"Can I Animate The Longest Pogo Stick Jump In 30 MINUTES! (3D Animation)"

Welcome everyone to the first ever Ferntastic animation challenge. Hey everyone, and welcome to the first attempt to create more 3D animation content and hopefully the first steps to get in good terms with the YouTube algorithm. Today I'm going to add a different type of animation content to this channel. 3D animation challenges. I know a few of you out there are saying, "Hey Fern, how are you going to make animation challenging interesting?"
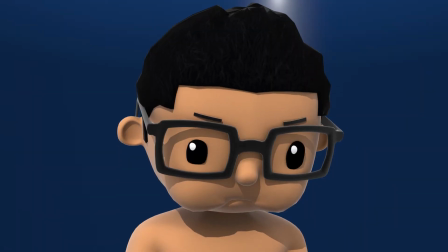Oh, I'll show you. The way I'm planning to make it interesting is by completing the animation in 30 minutes
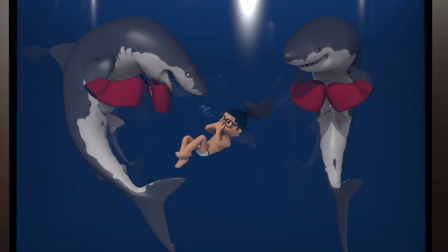underwater with shark wearing boxing gloves and on fire. Now that's what you call interesting.
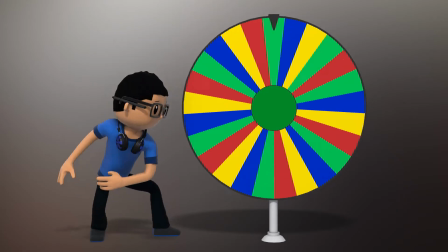No, but seriously, what will make it interesting is that every animation will be randomly selected at the beginning of the video, and I will be given 30 minutes to complete it.
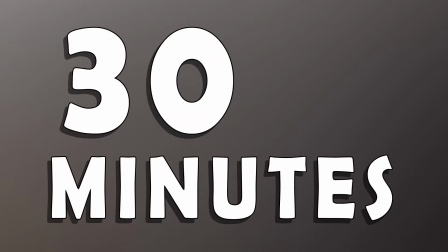Yeah, you heard right, 30 minutes. But because it's animation, I might need time to set up the scene, model a new asset, or even rig a new character. So pre and post production will not be included in the time frame. I enjoy adding the bells and whistles like lighting, special effects, and sound effects, which if I add it to the 30 minutes, then I will never complete a challenge. So that's basically the challenge. Alright, let me stop talking and get right to it.
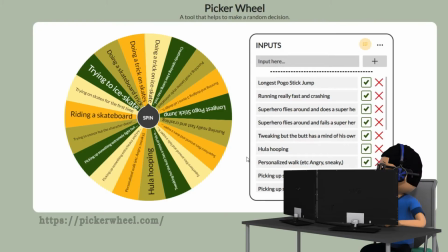So here's what I like to consider the wheel of animations. This holds all the possible animations I could do in 30 minutes. If you would like to add an animation to this list, just submit your ideas in the comments down below. If the animation seems possible to do in 30 minutes, then I'll add the idea to the list.
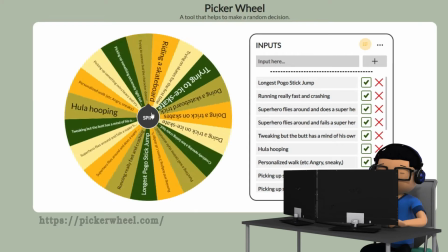Alright, let me get my first animation assignment. Round and round it goes, where it stops, no one knows.
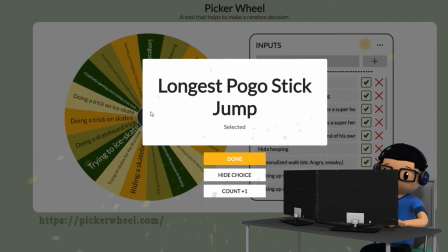Longest pogo stick jump? I think I could do that in 30 minutes. Alright, time to set it up.
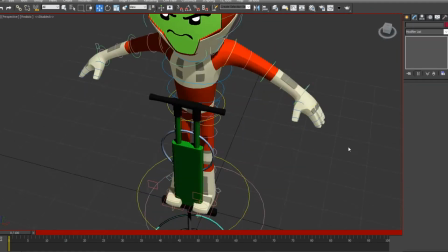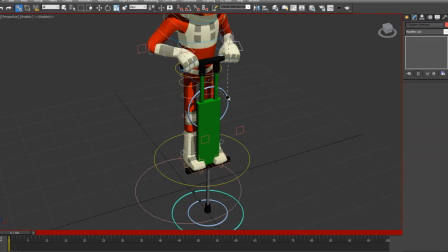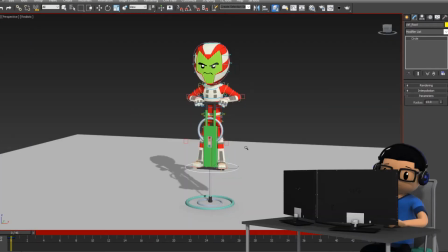With the power of editing, I have quickly set up the scene and I'm fully ready to animate.
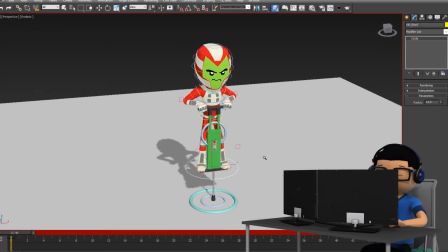But before I explain what I'm going to try to achieve in the next 30 minutes, I want to give out a shout out to Durose.
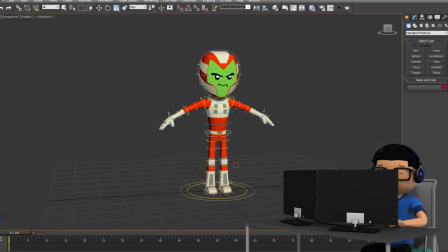Really hope I'm saying his name correctly. He is the modeler and rigger of this awesome character. This is one of the best rigs I've ever bought for 3D Studio Max. You should really check him out in his Twitter and YouTube channel.
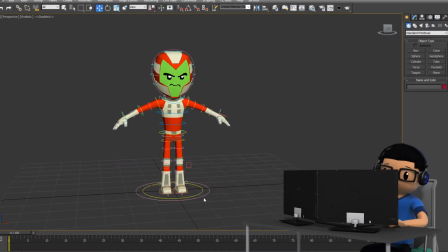If you want to buy this rig for yourself, I'll provide a link down below. Okay, done with all the formal stuff.
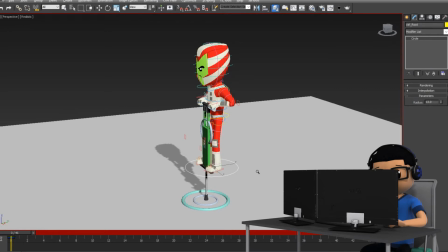Now I can get on with this challenge. For the challenge, I am planning to animate the character jump a couple of times and then maybe even throw in a backflip.
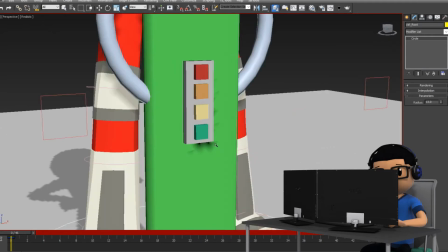The pogo stick will charge up every time he lands. This is his little charging pack, and when it's fully charged, the character will fly off screen.
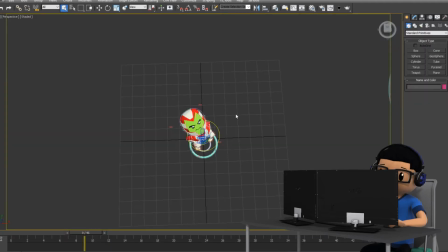He will fly straight up into space. While in space, he will ditch his pogo stick and then he'll fly face first into the moon.
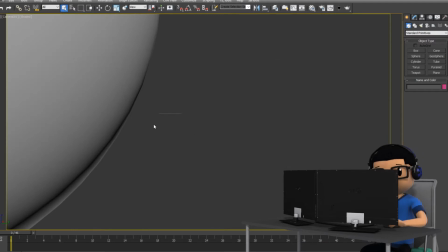They all sound simple enough, so let's see if I could do it in 30 minutes. Okay, I have my timer locked and loaded.
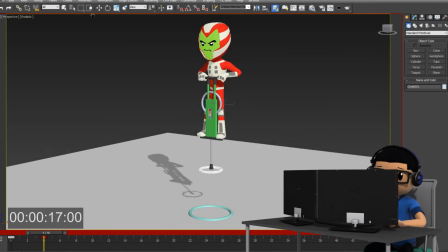Ready, set, go! So, my game plan is, first to focus on the bouncing of the pogo stick.
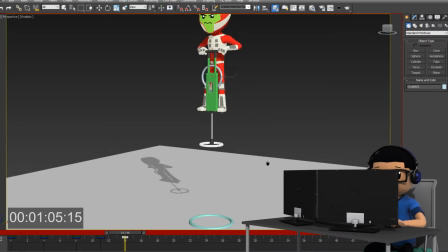Once I get that squared away, I could focus on the character's movements and then move to the simpler scenes.
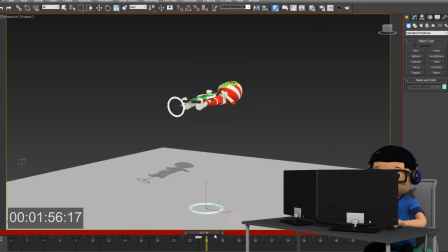I started off by creating all the main keyframes for the pogo stick. I'm adding the keyframes for the up and down motion and the backflip of the pogo stick.
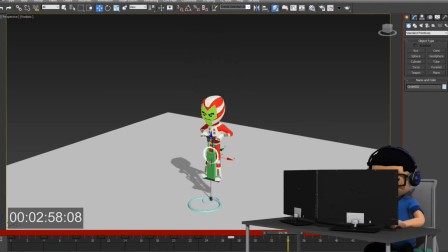I had to add the backflip. It makes the animation more interesting and challenging. Once I'm satisfied with the keyframes, then I focus on the timing of the pogo stick. I want to get that nice speed up when the pogo sticks leave the floor, then get a nice slow in and slow out at the highest point of the jump.
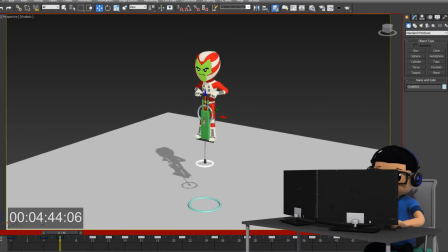Then have the pogo stick speed up when it comes down, and finally when it hits the floor, have the pogo stick squish in and absorb all that potential energy, then go fly off. Then I'll add a few keyframes here and there and try to sell that movement.